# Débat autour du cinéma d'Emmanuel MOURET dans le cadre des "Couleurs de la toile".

D'ailleurs, moi, à titre personnel, je suis un peu agacé par la chanson dans Vénus et Fleur Face Back, elle m'agace. Je soupçonne que ça soit... Alors, bon, évidemment, c'est une figure de style hyper connue. Hein, chez Bruno Podalides, il y a toujours un moment où on chante, même dans les cimetières. Moi, ça me fait penser au moment de Conte d'été de Romère. Il y a aussi une chanson qui est vachement bien, pour le coup, qui est mieux que celle de Vénus et Fleur, mais c'est toujours... Peut-être un passage obligé du film d'été où on chante devant la mer. Il y a 2 ans est paru dans un magazine anglais une anecdote qui est à peine croyable et pourtant il faut la croire. Les parents d'Éric Rohmer ne savaient pas que leur fils était cinéaste 20 ans avant sa mort. C'est-à-dire que comme il avait pris un pseudonyme, et qui venait d'une famille très pauvre, il s'appelait Maurice Scherrer, si ma mémoire est bonne, il a pris un pseudonyme, et il a échappé à la surveillance de ses parents. Et chez Rohmer et chez Mouret, je pense que le mot, le texte, ciselé, etc., est un camouflage. C'est ce que vous dites à demi-mot, c'est un camouflage pour nous attirer l'attention ailleurs. Vous avez vu, moi j'aime beaucoup dans Vénus et Fleurs, la manière dont la cuisine est filmée. Tout est très spartiate. On a l'impression d'un décor de théâtre qui n'est pas tout à fait fini et qui nous plonge là-dedans. Et ça, inconsciemment, ça se loge en nous. C'est comme si c'était une pause par rapport à tous les mots qui sont prononcés. On veut des hommes, on veut des mecs, etc. etc. C'est voilà, on avance sur deux plans.
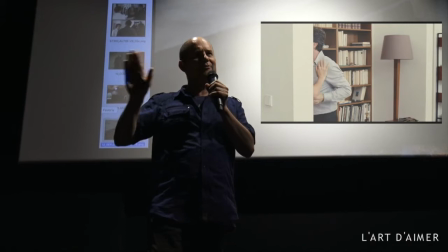1329s
Oui, j'aime beaucoup le plan où François Cluzet disparaît derrière la porte. Enfin, dans l'encadrure, pas de la porte, mais dans l'encadrure de la bibliothèque. Et j'avais même failli vous montrer juste cette image-là, parce que chez tous les bons cadreurs, il y a toujours un moment de décadrage. Et vous n'imaginez pas le nombre de plans dans les films de Mouret où on ne voit pas ce qu'on devrait voir dans une comédie dramatique française habituelle. Un mot aussi sur intersection. C'est très intéressant que le personnage dans la scène de théâtre dise « ne parle pas de rencontre, mais parle d'intersection ». Vous voyez toujours ce terme presque géométrique. C'est Emmanuel Mouret ou le cinéma mis en axiome. Et les sentiments sont jamais aussi forts que quand ils sont en coupe réglée.
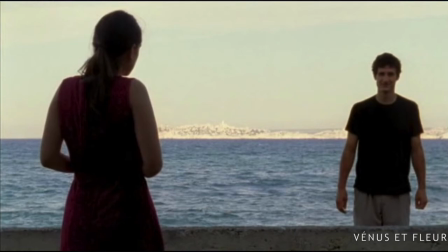1375s
J'aime bien ce plan, on le voit pas passer, et il symbolise, j'allais dire, l'océan qui est entre les deux personnages, en l'occurrence la mer.
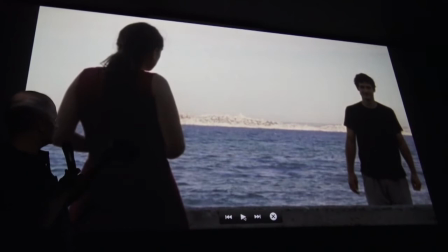1382s
Regardez à la fois ces deux piquets posés. Et la distance à la mer, comme ça, qui est impassible.
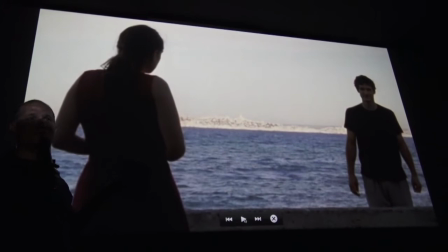1394s
Et les deux personnages, voilà, qui sont prêts à se retrouver.
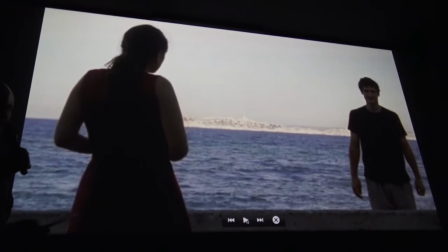1398s
Mais il y a ce plan-là qui montre que le chemin ne sera pas très très bon, mais qu'il y aura un chemin,
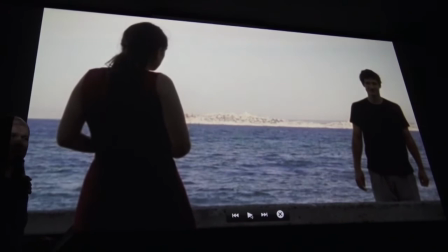1404s
qui est probablement le chemin qu'elle fait, elle, pour admettre son corps.
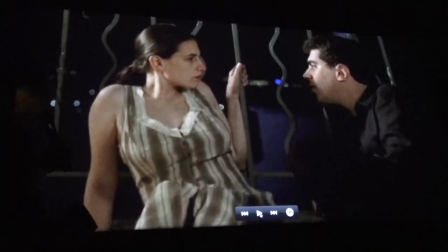1409s
J'aime beaucoup cette grille aussi, donc avec Dieu sur la droite, vous l'avez reconnu. Cette grille qui ressemble, voilà, le mélange, je ne connais pas le décorateur de ces films-là, mais ils ont souvent une importance énorme au cinéma. Hein. Dans Le discours d'un roi, par exemple, le papier peint avait été choisi en symbiose avec les problèmes psychiatriques du roi.
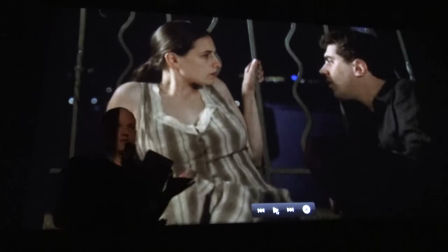1430s
C'était une vraie réflexion. Là, je serais curieux de savoir si le décorateur a voulu trouver un plan ou avec une ligne
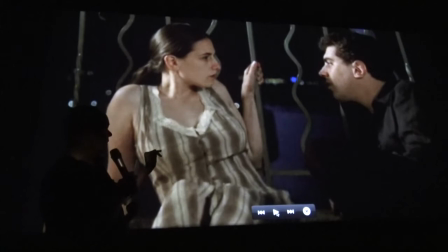1438s
droite et une ligne courbe pour montrer le personnage hyper rigide de fleurs et voilà qui s'agrippe à cette grille et en même temps la courbe qui est la courbe de la sensualité,
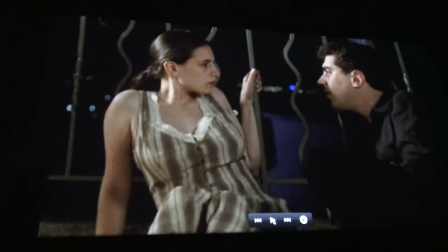1451s
hein, c'est un truc peut-être beaucoup ce que je dis, mais voilà, quand il y a peu de plans dans un film, quand c'est cadré, on est obligé de faire attention.
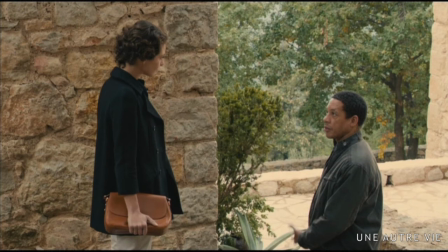1460s
Je vous parlais tout à l'heure du côté de l'adoration, c'est pas un vain mot hein, dans les films d'Emmanuel Mouret.
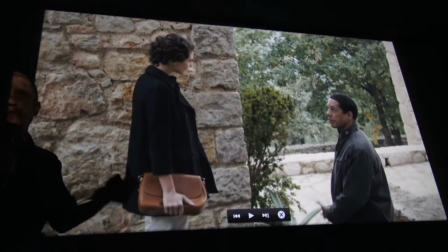1467s
On n'admire pas forcément les gens qu'on croit.
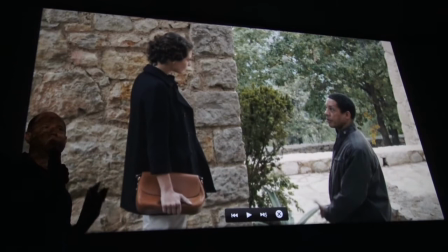1468s
Quand il y a un président de la République, n'en fait moins plaisir, on n'a pas un rapport, on a presque envie de blaguer avec lui.
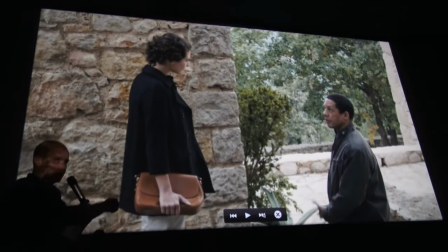1476s
Par contre, là vous avez donc une pianiste mondialement connue dans le film, qui s'évanouit
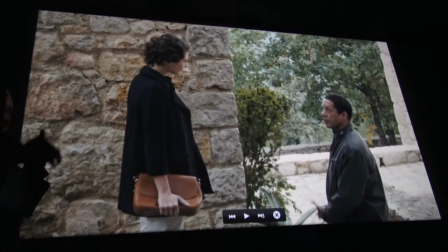1482s
au début du film et qui essaye de se reconstruire et qui va tomber amoureuse de ce personnage-là. Être sur un piédestal, littéralement, c'est vraiment dans tous les films. Dans Vénus et Fleur, c'est peut-être en amorce.
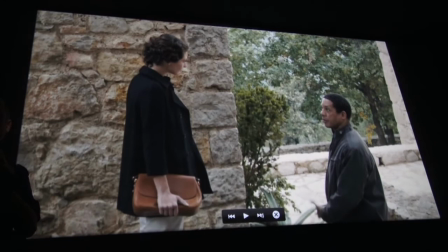1495s
C'est-à-dire qu'on sent que vraiment Fleur, elle lui dit « J'aimerais être toi ». Et à la fin, c'est Vénus qui lui dit « J'aimerais être toi ».
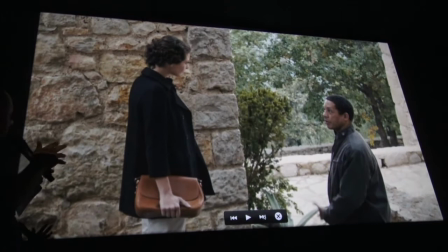1506s
C'est le grand écart et qu'il faut combler. Et cette image, je la trouve très parlante parce qu'en fait, c'est elle qui est plus basse que lui.
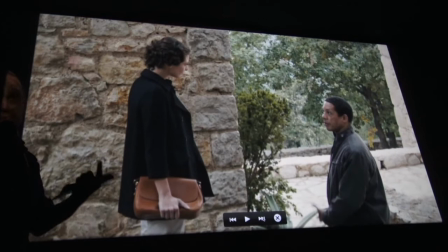1514s
Et là, il y a probablement aussi une volonté de saisir en une image la différence de classe sociale, pour le coup. C'est un film qu'il fait quand il a 45 ans, à peu près, Emmanuel Mouret. Le film est plus dur, j'imagine qu'il a eu des deuils dans sa famille, etc.
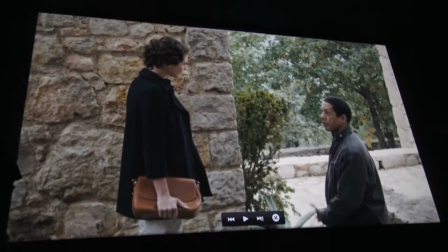1528s
Donc le ton est plus lourd, mais avec des cadres qui sont souvent, comme celui-là, assez radical.
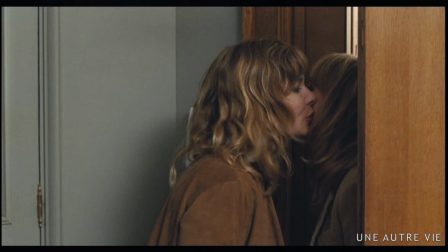1536s
Pascal Arbillot et Julie Depardieu, dans L'Art d'aimer, c'est la séquence dont je vous parlais tout à l'heure, quand elle lui disait « je vais te prêter mon mec, on va s'entraider, on est dans un pays social ».
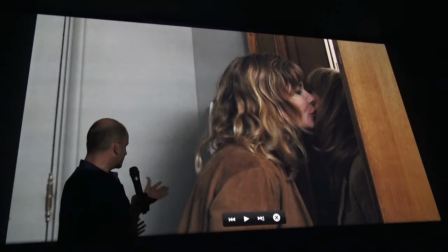1546s
Regardez comme l'image est bien faite, deux femmes complètement différentes,
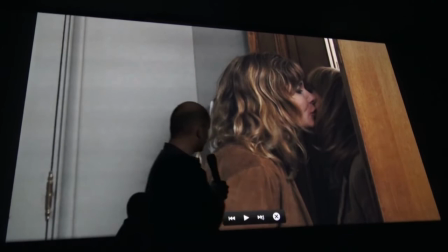1550s
mais qui sont mises en symbiose par le blouson, par le... ça doit être le bois de la porte.
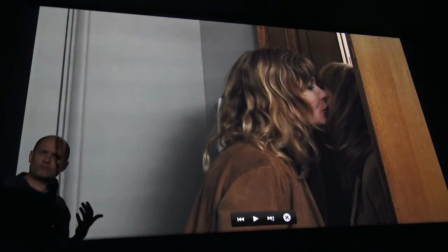1556s
Le cinéma d'Emmanuel Mouret, je pense que Vénus et Fleur vous en a peut-être montré une facette, c'est pas du tout un cinéma de la conquête. Les personnages n'ont... Bon, évidemment, le contre-exemple, c'est Vénus, mais on a l'impression, comme je disais tout à l'heure, qu'un train va repasser.
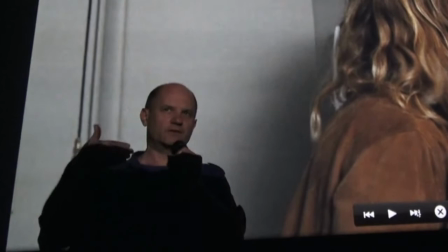1571s
Et c'est le même qui revient. C'est le même qui revient souvent dans les films.
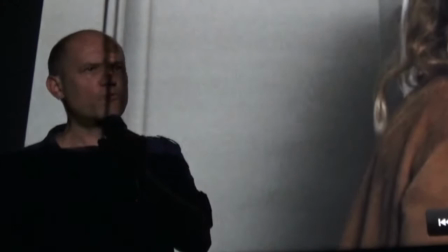1576s
Dans ces films-là, les couples s'amusent à se donner des tentations en disant « Allez, trompe-moi ».
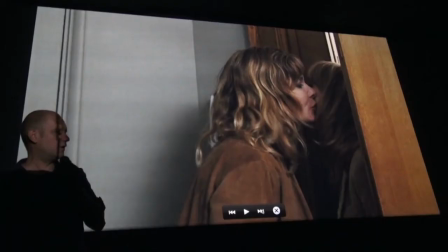1582s
Et c'est évidemment celui qui pensait être trompé qui va devenir le trompeur.
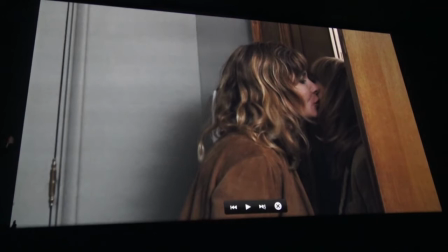1587s
Et donc là, vous avez en un plan, une image,
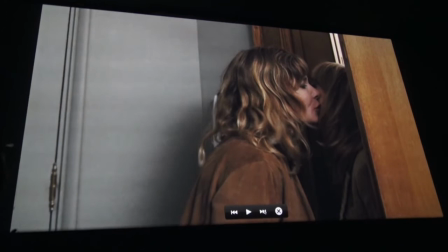1591s
une sorte de quintessence de ce cinéma-là, qui n'est pas un cinéma de l'autre. Hein. Ce n'est pas Rimbaud qui dit « je est un autre », c'est l'autre qui est un jeu. On cherche à travers le regard de l'autre qui on est. Et c'est pour ça qu'il y a toujours dans les films d'Emmanuel Mouret de la bienveillance.
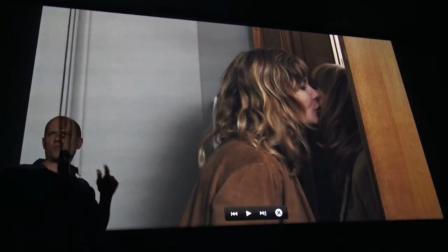1608s
Il y a très peu de sarcasme. C'est assez frappant quand on voit ces films. Je suis comme tout le monde, il y en a que j'aime plus que d'autres dans ces films-là.
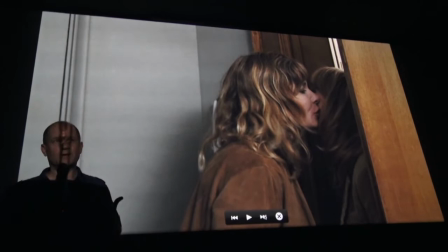1616s
Mais à aucun moment, il y a cette tendance, j'allais dire le syndrome Yann Barthès, du cynisme, à un moment, je tire un personnage vers le bas juste pour tirer un peu, pour voir ce que ça donne. Non. Alors, c'est peut-être aussi les limites de ce cinéma pour un certain public.
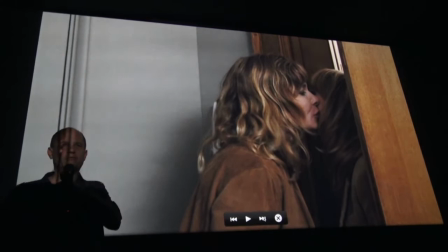1633s
Mais il y a toujours un respect, même quand on dit des gros mots. Vous verrez tout à l'heure, je vais vous montrer un plan, ou un plan un peu salace, mais la salacitude, c'est comme ça qu'on dit.
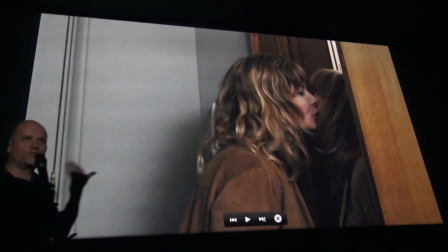1644s
Non, on n'est pas comme ça. Le côté salace est toujours montré de manière un peu en dedans.
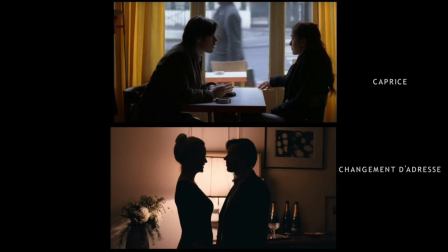1650s
Ça, c'est une constante dans son cinéma, et il y en avait même un dans Vénus et Fleurs, à un moment sur la terrasse.
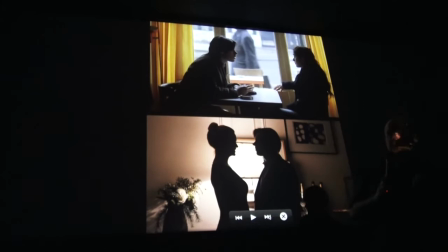1657s
Ces ombres chinoises, là, c'est le moment où le réalisateur passe ses personnages au scanner.
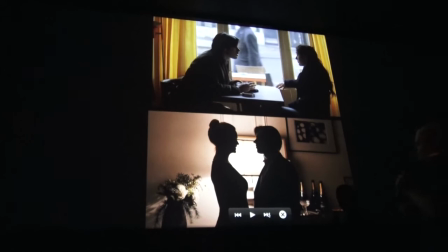1663s
Presque au sens littéral du terme.
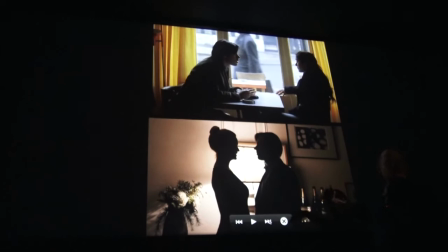1665s
C'est une figure de style qui est évidemment très jolie, mais bon, ça c'est un couple qui n'existe pas dans le film, hein. C'est une histoire d'amour qui improbable, qui ne va pas aller très très loin.
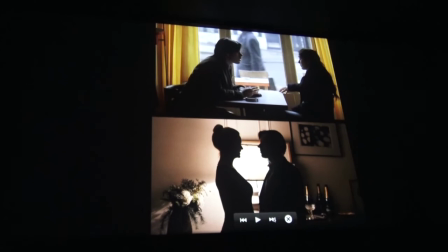1677s
Et là-haut, c'est pareil, c'est les professeurs de corps. Oui, au début il y a une espèce de quiproquo sur corps, ouais. Voilà. Je vais vous apprendre le corps.
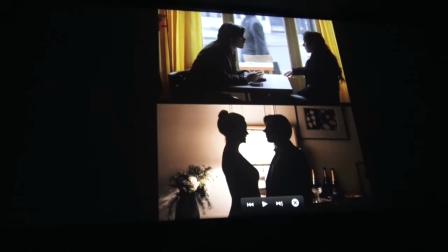1688s
Voilà, je vais vous apprendre le corps alors qu'il est juste professeur de corps. Et l'avantage des gens lettrés, c'est qu'ils font des bons jeux de mots. Et voilà,
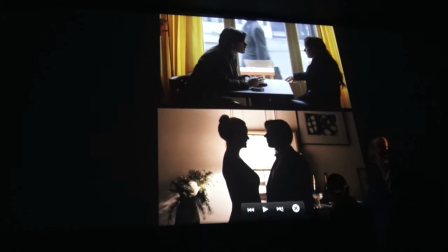1698s
ça vous pouvez dans tous les films d'Emmanuel Mouret trouver un moment où la caméra, où les éclairages deviennent tamisés, mais pas pour faire quelque chose de faussement poétique. Non, c'est juste pour nous dire que est-ce que tout ça n'est pas un théâtre.
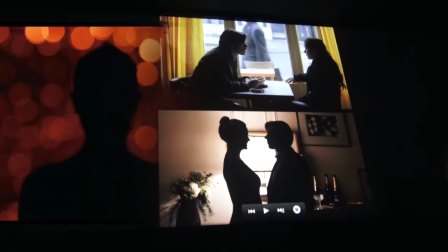1715s
Tout à l'heure, l'extrait qu'on a vu dans Caprice avec Anaïs de Moustier sur scène,
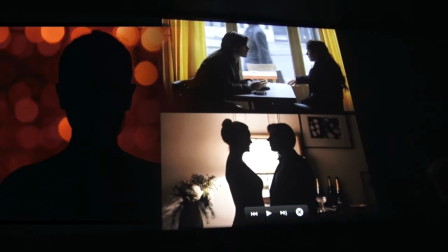1719s
on se prend tout d'un coup, voilà, ces images, ces stroboscopes, etc., en nous disant mais qu'est-ce qui est vrai?